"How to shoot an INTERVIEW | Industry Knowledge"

If you want to learn how to shoot interviews, then this is the video for you to watch. Now I want you to watch through every single step of the process.
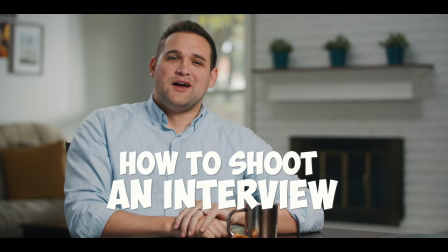(0:08)
I don't know what to do. I give up. This is a disaster. I didn't realize how difficult this would be and I officially give up.
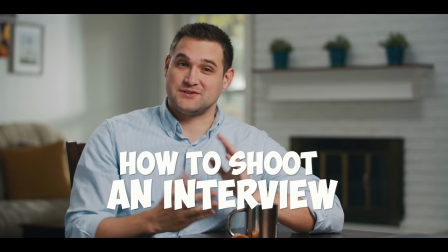(0:16)
Oh pardon me, I think you caught me in the middle of my very important looking interview in a house.
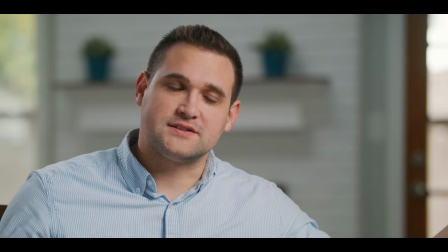(0:23)
So in this video we're going to learn how to light an interview like this. In fact, we're going to learn how to light this exact interview setup.
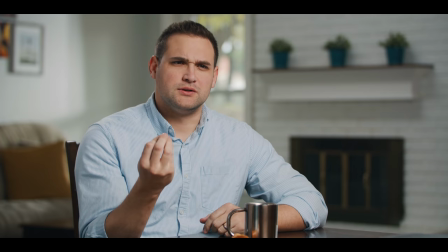(0:30)
I'm talking here to the interviewer. They're asking me poignant questions and every answer I give is emotional and important.
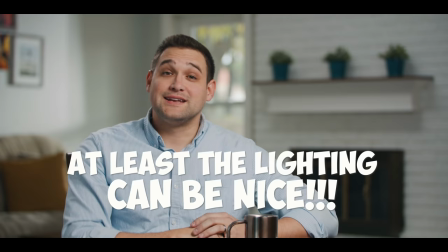(0:39)
Just kidding. Most of what people say in interviews is garbage, but at least the lighting can be nice. Welcome to our new studio. It's not done yet. The walls aren't painted. this is what happened. We bought a house so we could shoot more videos here and we're renovating the whole thing. No one's living here. This is just for us to film videos in. This is the house we're filming in. It's an ordinary house. We're going to go inside and see what we can get out of this. I want to make this house look as good as possible on camera. Turn the inside lights off. Okay. Turning off four lights. The lights are off. Step one. So, I'm in this space and I'm going to start looking around trying to find an angle that I enjoy.
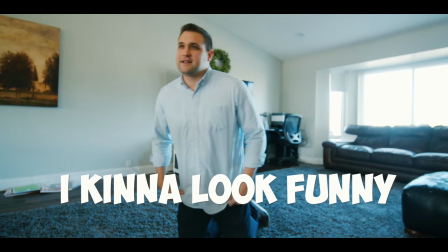(1:31)
Sometimes when I'm trying to find an angle, I kind of look funny to people because I get on my hands and knees,
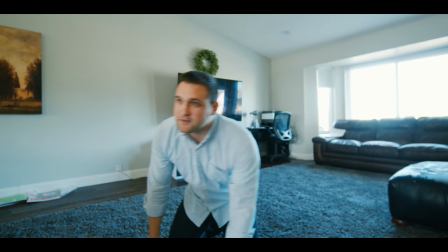(1:38)
and I look at things from different angles.
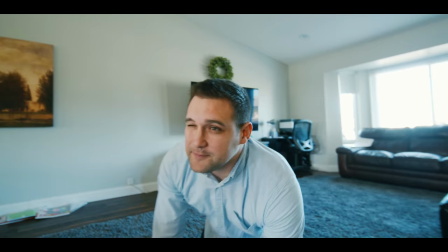(1:42)
The other thing I like to do is I close one eye and I throw the other eye out of focus because I know the background's gonna be blurry, so I want to see it blurry in my eye.
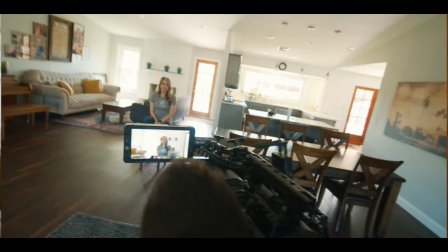(1:52)
So what I'm looking at here is there's, the window's very bright in the background.
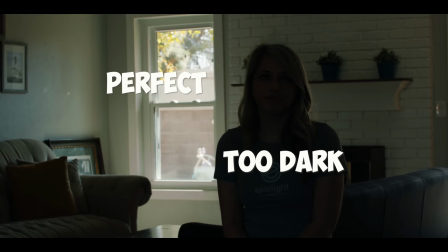(1:59)
So when I stop down, we're gonna get that information. The question is, do we have enough light to preserve that back window?
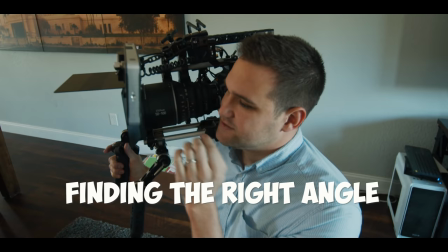(2:08)
I'm liking this because, she's, face your body that way too.
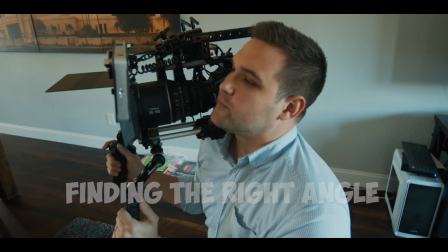(2:13)
Okay, you're a little short for that, So we're gonna have to sit you up a little bit higher
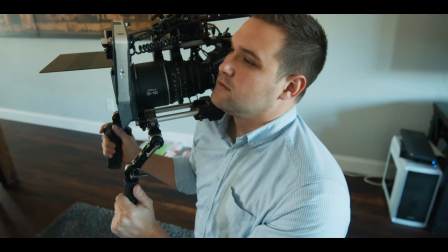(2:18)
The chair the the table's pretty high, but I'm not liking this black couch behind her So I might want to move that out of the way.
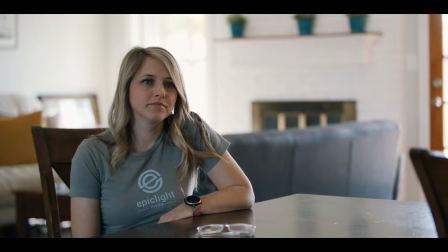(2:25)
It'll reveal more of that fireplace There's some things that need to be moved, but I think this is workable.
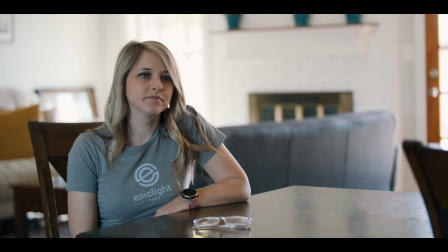(2:32)
We might lose some of that window, but It'll give us a good motivation for a key light
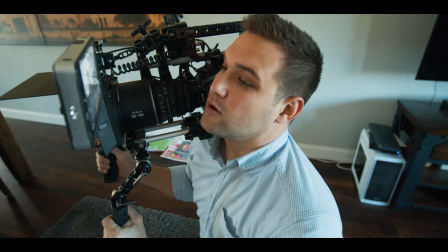(2:40)
I Think if we can bring enough light on her that looks natural we'll be able to bring that background down and darken it up.
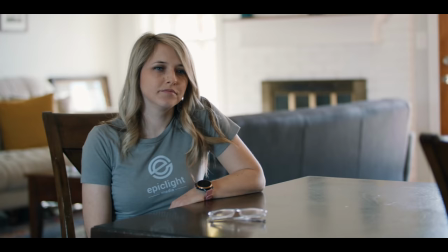(2:50)
So my goal is to make the back wall look a little bit more interesting. Maybe bring a light from outside or not.
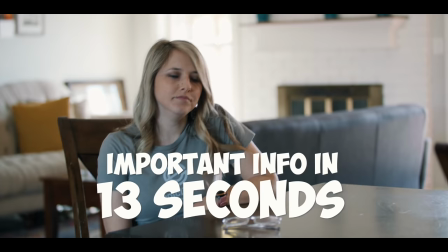(2:57)
See? Brighten her up from camera right side.
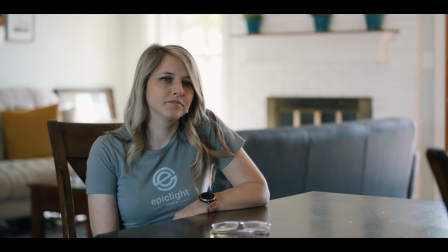(3:06)
Bring in a backlight.
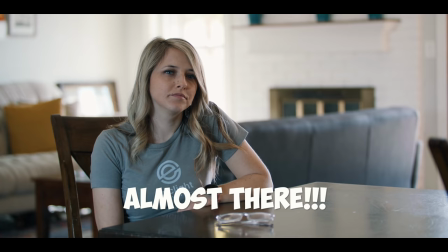(3:08)
I'm going to try to bring that background down and bring her skin tone, bring her exposure up and bring the background exposure down. Yeah, I want to touch on that a little bit. This is so important. Find your frame first. Don't just start setting up lights. Find a frame and then you can bring in the lights around it just out of frame sometimes to shape the light in that room, in that space. I have made mistakes in the past where I've just started setting up lights without finding a great angle. And then we end up having to change everything around at the last second because we're unhappy with something.
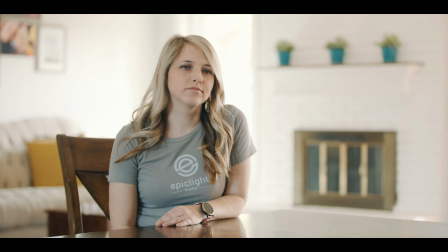(3:49)
So it's important to follow the proper steps. I'm shooting wide open at a T2 and before I had no NDs.
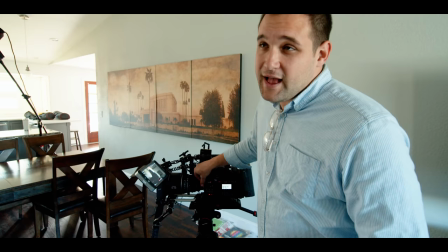(3:56)
So now I'm putting on four stops of ND to see outside and the key light brings her exposure up.
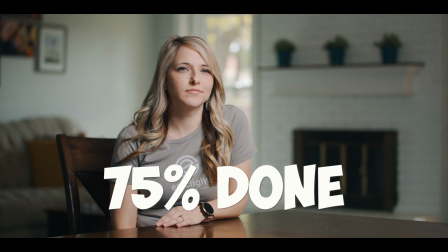(4:04)
It's a big difference. Very exciting. I've had people tell me, why are you spending 25 minutes setting up the lighting for this interview when in the actual video, because of the B-roll, you're only going to see the person for like four seconds of the video. Here's the reason. When the interview shot looks really high quality, high production value, the B-roll shots don't matter as much. You can get away with some footage that's not as good as your interview footage because because the interview shot is the foundation of the video.
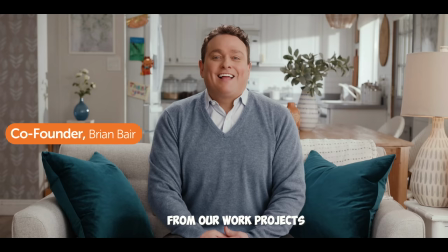(4:40)
Shooting an interview is super important. Being able to shoot a good interview and having your clients say, wow, I look really good on camera.
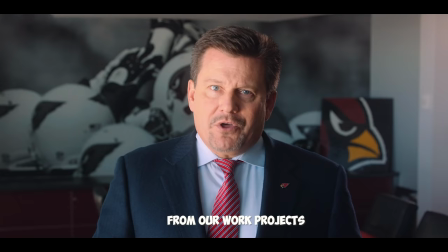(4:49)
A lot of times shooting an interview is about flattering the subject, making them look as good as possible.
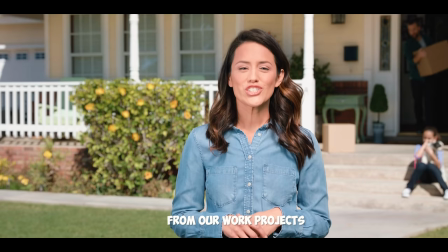(4:56)
When you're doing work for clients, you gotta remember you're being paid to make them look good. People like to look good. They wanna be on camera. And when they are on camera, they want to look like a movie star.
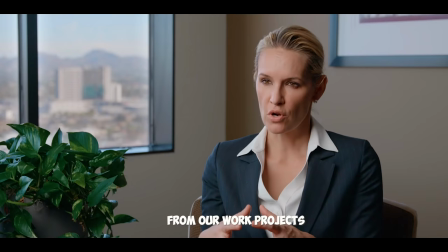(5:07)
And so what we've done over the years is shoot interviews that look cinematic. They look like a movie as much as possible. They don't look like a news interview. It looks like there's some care put into the framing and that we actually care about what we're doing. And because of that, the client says, wow, I look good on camera. And then they want to make more videos. And then they pay us more for those videos. This is important for a business. You got to make people look good.
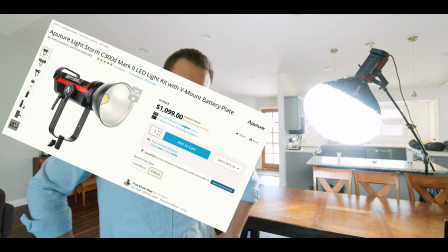(5:35)
when you're filming them. This is the Aputure 300D Mark II with Aputure's lantern thing.
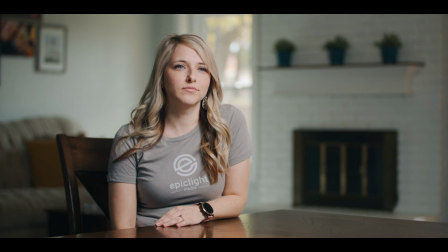(5:42)
I don't know what it's called, but it gives a soft light. And the reason why I put it on this side of Lynn is because that's the side the windows are on.
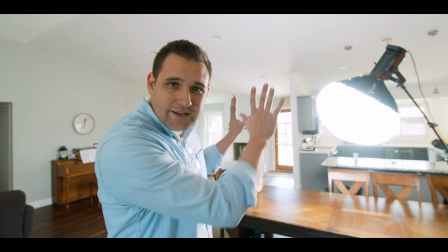(5:51)
I want it to seem natural for the viewer that the light would be coming from that side of the house. So I'm establishing rules,
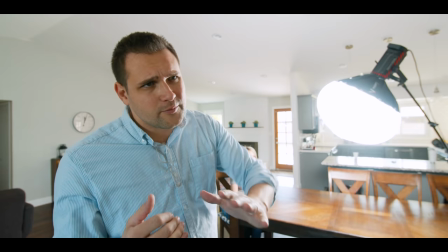(5:58)
light rules, so the viewer doesn't have to think, well, that's weird that the window's over here and the light's coming from over here, it all just looks natural.
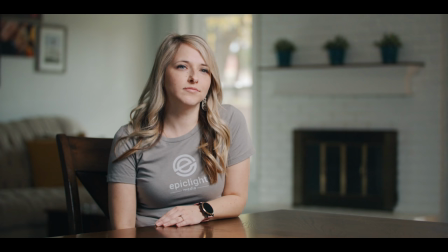(6:05)
So now in the background we've got a big window behind her and this is so bright that now we're able to see out the window and have it not be blown out.
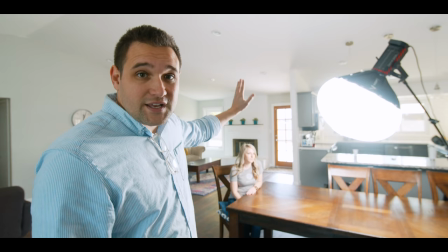(6:14)
So what I'm going to do is I'm going to put a 300D Mark II outside of the house and have it shine onto the wall behind her to kind of bring out the texture
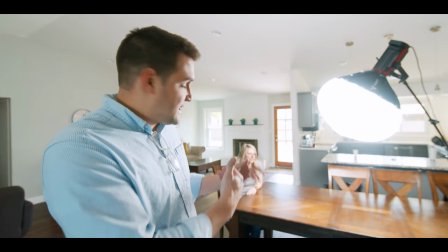(6:22)
in the wall and we'll also put a backlight right behind Lynn here to bring out the side of her
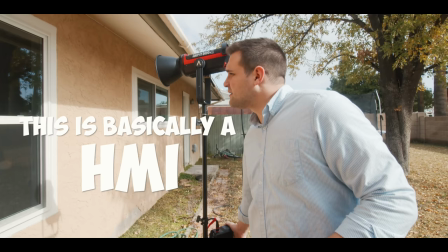(6:29)
hair and her shoulder and have her pop from the background a little bit more. Makes it look like the sun's coming through the window.
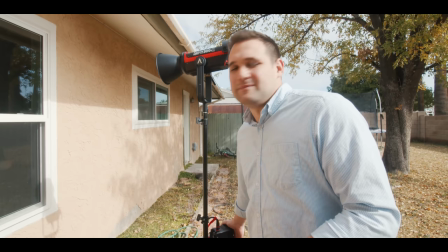(6:36)
When it's possible we like to do stuff like this.
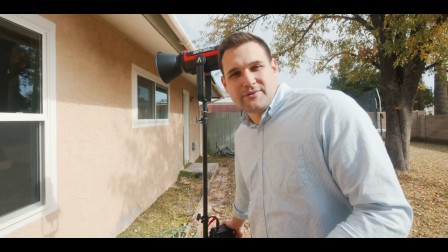(6:39)
Makes the world look like a happier prettier place where it's always perpetual sunrise or sunset like it should be.
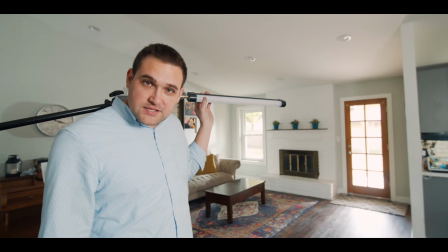(6:47)
So I've set up this LED bar this is from a company called Quasar
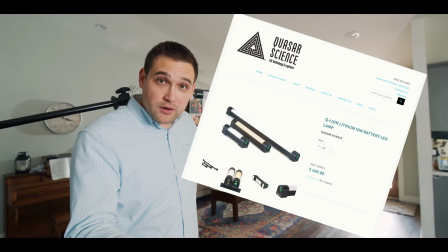(6:52)
Science and I really like this light because it has on full power as a four-hour battery life.
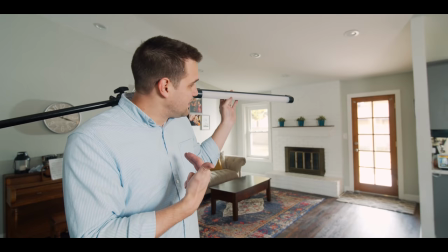(6:57)
So in a pinch when we're going fast we don't have to set up a cable
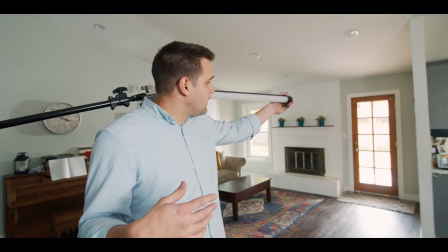(7:02)
for this and it can it's color changeable and
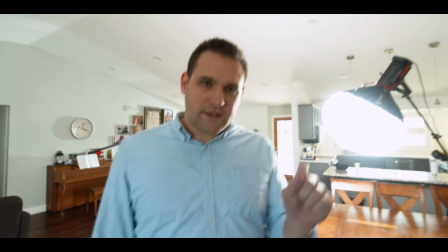(7:06)
it's a nice soft light there we go what we always want is for the image to look natural like we didn't actually light it like it just looks good
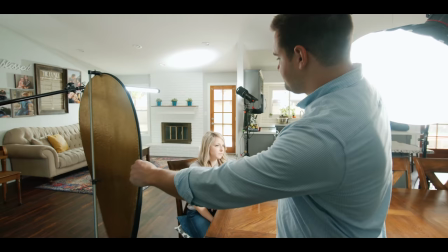(7:15)
for some reason like we got lucky this is our fill light but it's not a light it's just bouncing back obviously
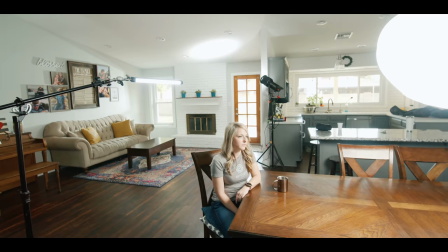(7:21)
without it I felt like the shadows were little dark.
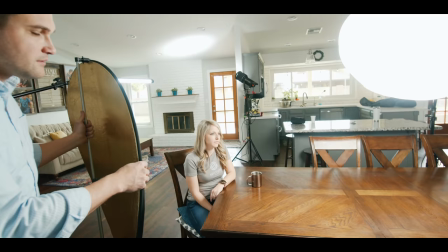(7:28)
This boosts the shadows on that side of her. I think that looks nice.
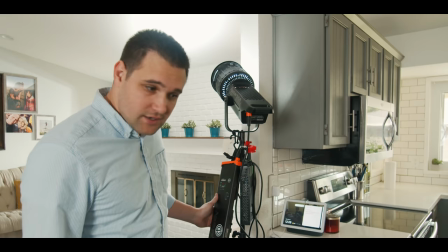(7:33)
Okay, this is our Aputure 300D. It's falling apart because we've been using it every day for years.
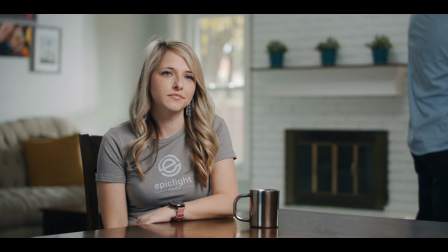(7:41)
It's helping the background. It's helping add a little bit of texture to the fireplace here and I'm just hitting it off the ceiling.
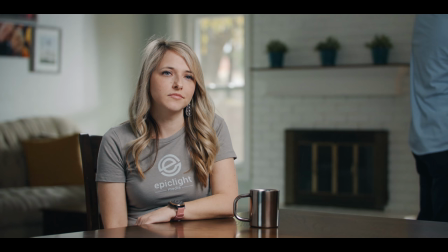(7:48)
I got lucky. Hitting it off the ceiling really improves that area of the image.
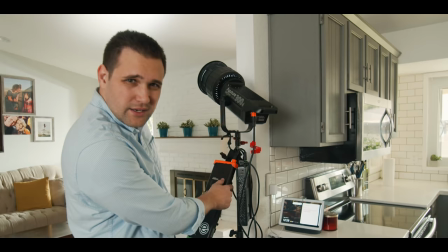(7:53)
It was just too dark. It was too dark and it was just it didn't have the texture we needed. So now we've got the texture.